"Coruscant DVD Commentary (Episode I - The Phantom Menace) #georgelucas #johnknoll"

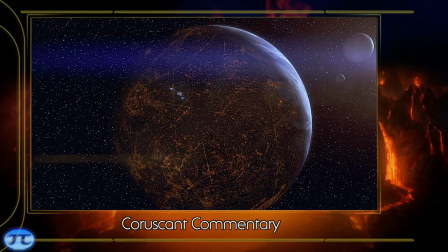0s
Coruscant, the planet completely covered by city. This was a really fun project to work on here.
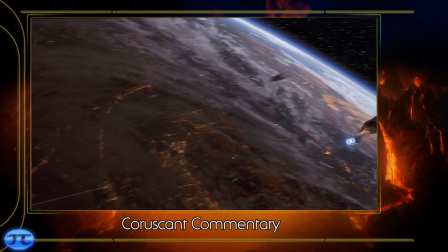6s
Trying to make something that's completely covered in buildings from orbit, but have that not look like the Death Star.
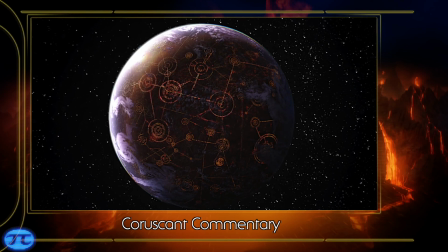13s
Coruscant. The entire planet is one big city. Even though, let's say, elaborate map paintings are on screen for only 5 seconds or less,
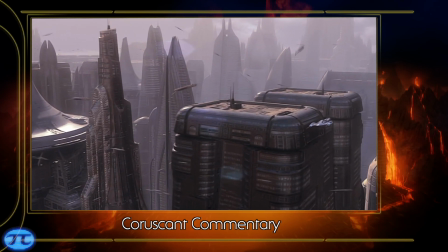22s
each element in there has to have a reason for being and a reason for why it looks the way it is.
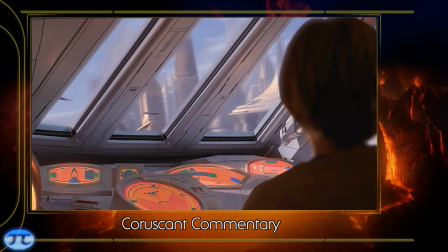27s
The 3 main environments that we were designing were the planet of Naboo, which is the Queen's planet, Tatooine, and Coruscant.
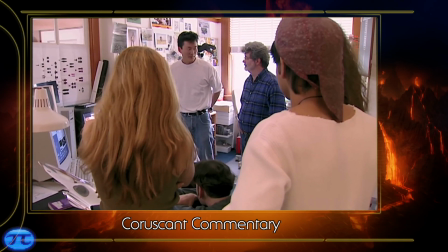34s
And the main problem for these 3 worlds was George wanted to make sure that when we're cutting back and forth, we realized very quickly that we're in a different environment.
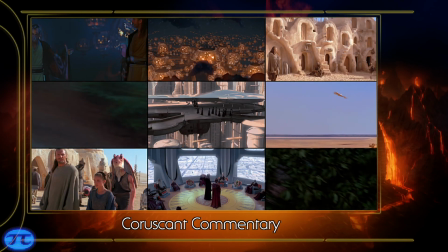42s
In addition to that, each planet had to look very different in that, we were on,
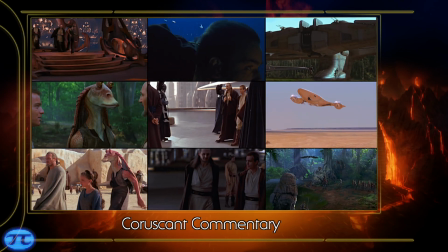46s
let's say on Coruscant, we were on one part of the city planet, and then in another scene, we're in another part.
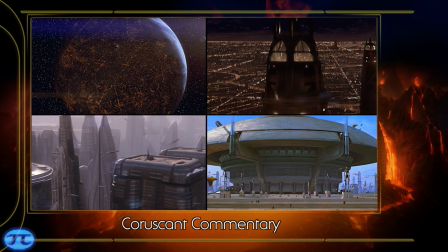51s
And so even on a sort of global planetary scale, we need elements that can distinguish certain parts of the city from another.
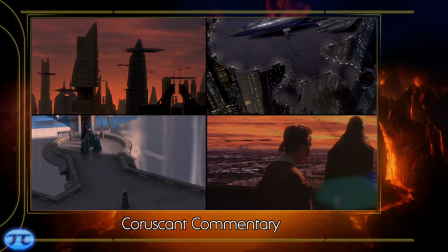58s
And so those were all really important elements. And some of the issues that we solved were, trying to design buildings that can convey the monumental scales that George was looking for.
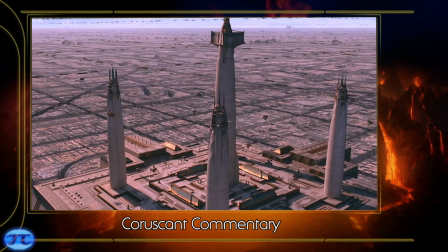66s
Yet we're distinct enough so that when we cut back to, say, the Jedi Temple, it looked very distinct. Coruscant itself was a planet of city.
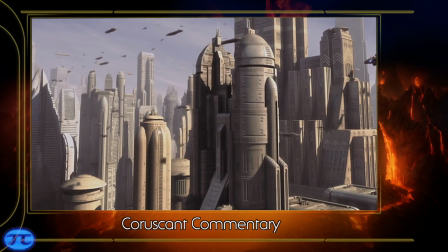72s
It's kind of Manhattan on a global scale. It was a carpet of buildings, thousands of feet tall, miles tall.
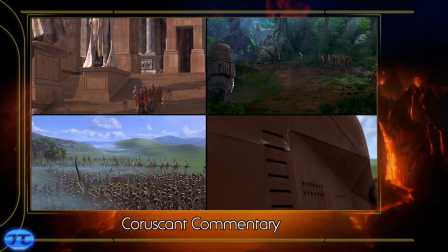77s
So that contrasted it with Naboo, which was more of a rural society where you have sort of Italian villa type architecture.
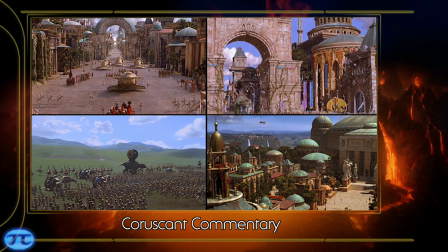85s
Things are a little more palatial. You have a lot of fauna and so forth, waterfall and animal life.
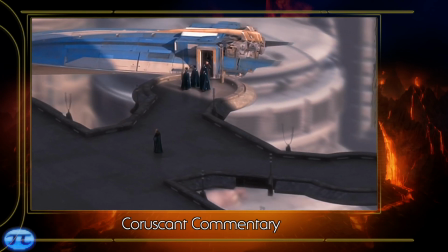90s
This is the first time we come to Coruscant. I was never able to do it before.
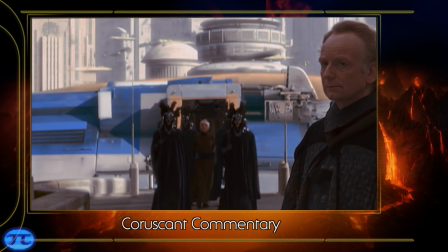94s
I did it sort of in little bits and pieces, but I was never able to actually show the real city because it would have been too costly and too difficult.
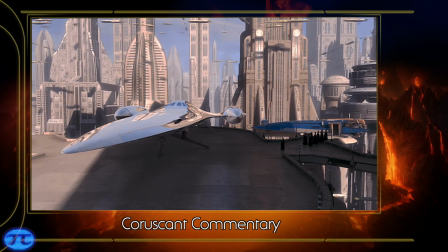100s
When you're making a movie where the central action is happening on some capital planet, but you never get to go there, you only hear about it, it's not a fun way to tell a story.
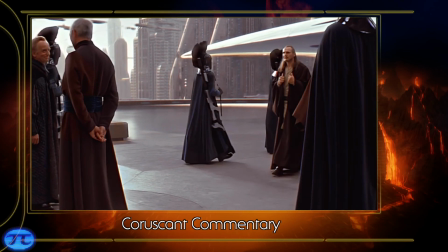109s
But this way I could go right into the middle of it and see this whole aspect of the Republic, which is very crucial to the whole story because that's what it's about,
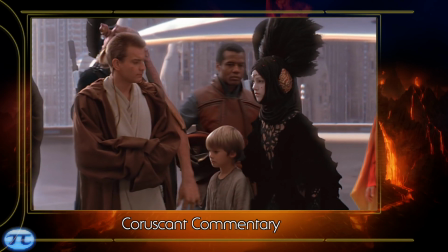116s
is the Emperor coming to take over and how did a democracy turn into a dictatorship.
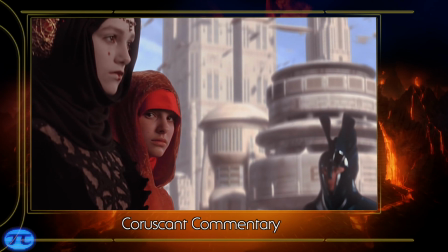123s
One of our main characters, Anakin, is a little boy from Tatooine who has never been off-world, so to speak.
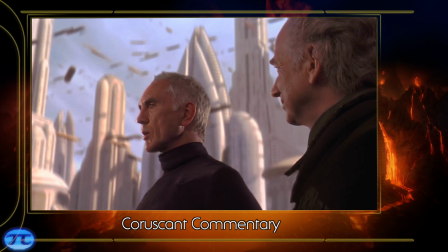130s
And so I really wanted to tell this particular scene from the point of view of Anakin about the wonder of being in this
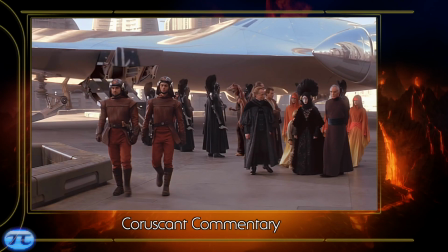136s
amazing environment with all these very important people that he doesn't really understand what they're talking about or what's going on.
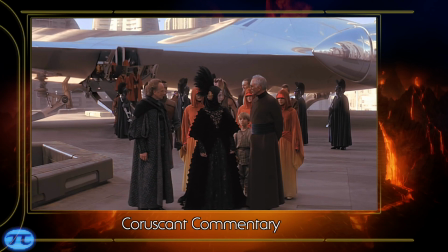143s
And his only friend really is Padme. So he's using her as his anchor. There's conversations going on that are sort of above his head that we don't really know what they're talking about.
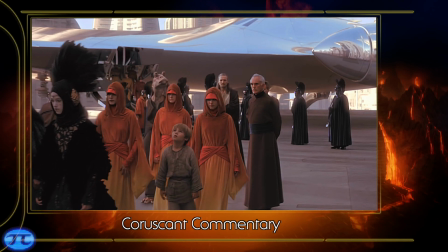152s
A very elaborate environment, very different from Tatooine.
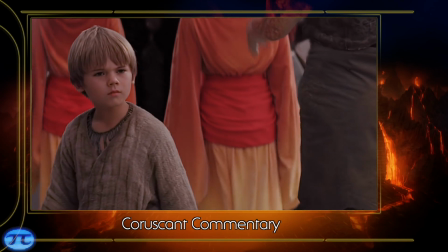156s
And I wanted to really get the wonder of the Republic and the government and the giant city from Anakin's point of view,
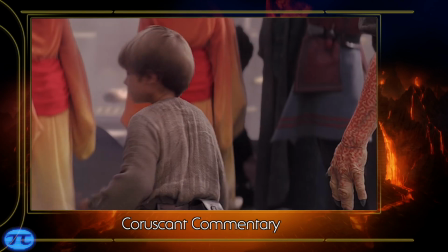165s
because I thought that would be the most interesting way to reveal this particular environment,
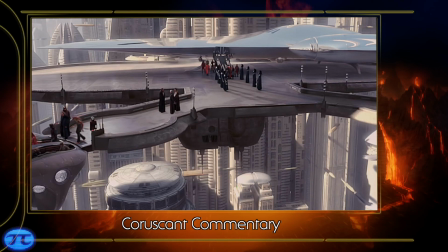171s
which is, I guess in the end, probably one of the more glorious and impossible to do if you don't have digital technology.
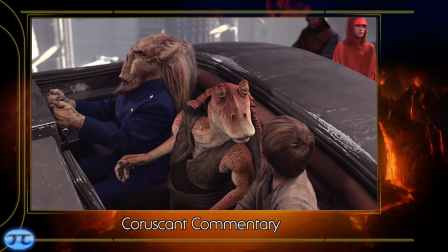176s
We also decided to add on, before we had this scene where we got to see a little bit of the planet in the taxi,
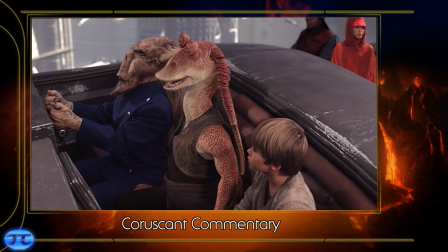182s
and in an effort to shorten the movie, we pulled it out,
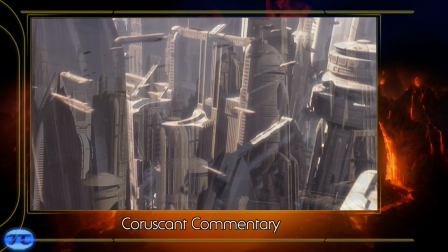185s
and now I put it back in again, because it does give a chance to see a little bit of the environment, a little bit of the city a planet that is a complete city,
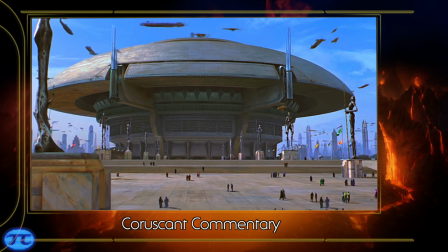193s
and show it off a little bit, wonder of it all. The traffic that you're seeing out there is from our stock library of strings of traffic.
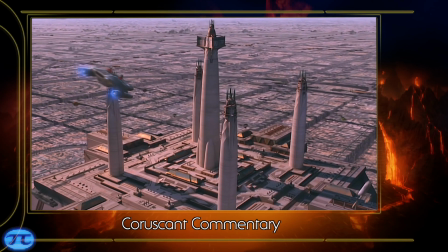202s
The Jedi Palace shot, the big establishing shot, was done shooting some models of the actual towers,
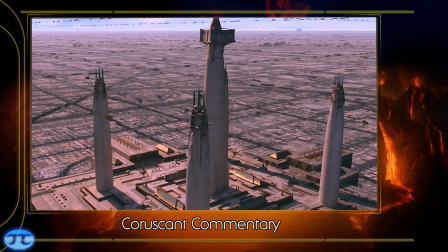209s
and then the rest was done as a digital matte painting.
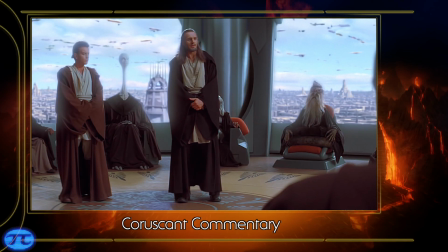213s
So they photographed the set, and then George decided later that the windows that they built with blue screen behind them were too high.
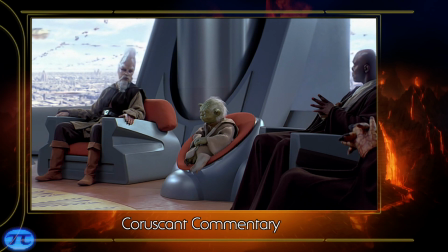222s
So we ended up lowering the windows.
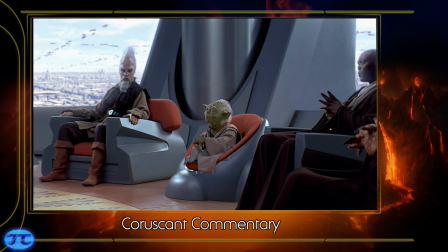224s
That meant tracing every character who's against a window, rotoscoping them, and cutting that section out.
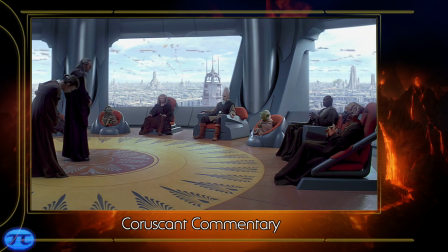231s
George also wanted to make this look as real as possible in terms of photography,
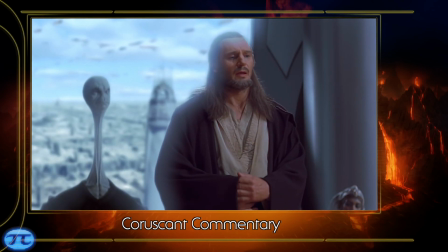236s
so we actually overexposed the background as if you're exposing for the interior.
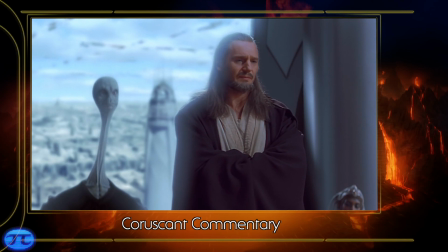242s
And we have lots and lots of flying vehicles outside, so we tried to create as many elements of those as possible.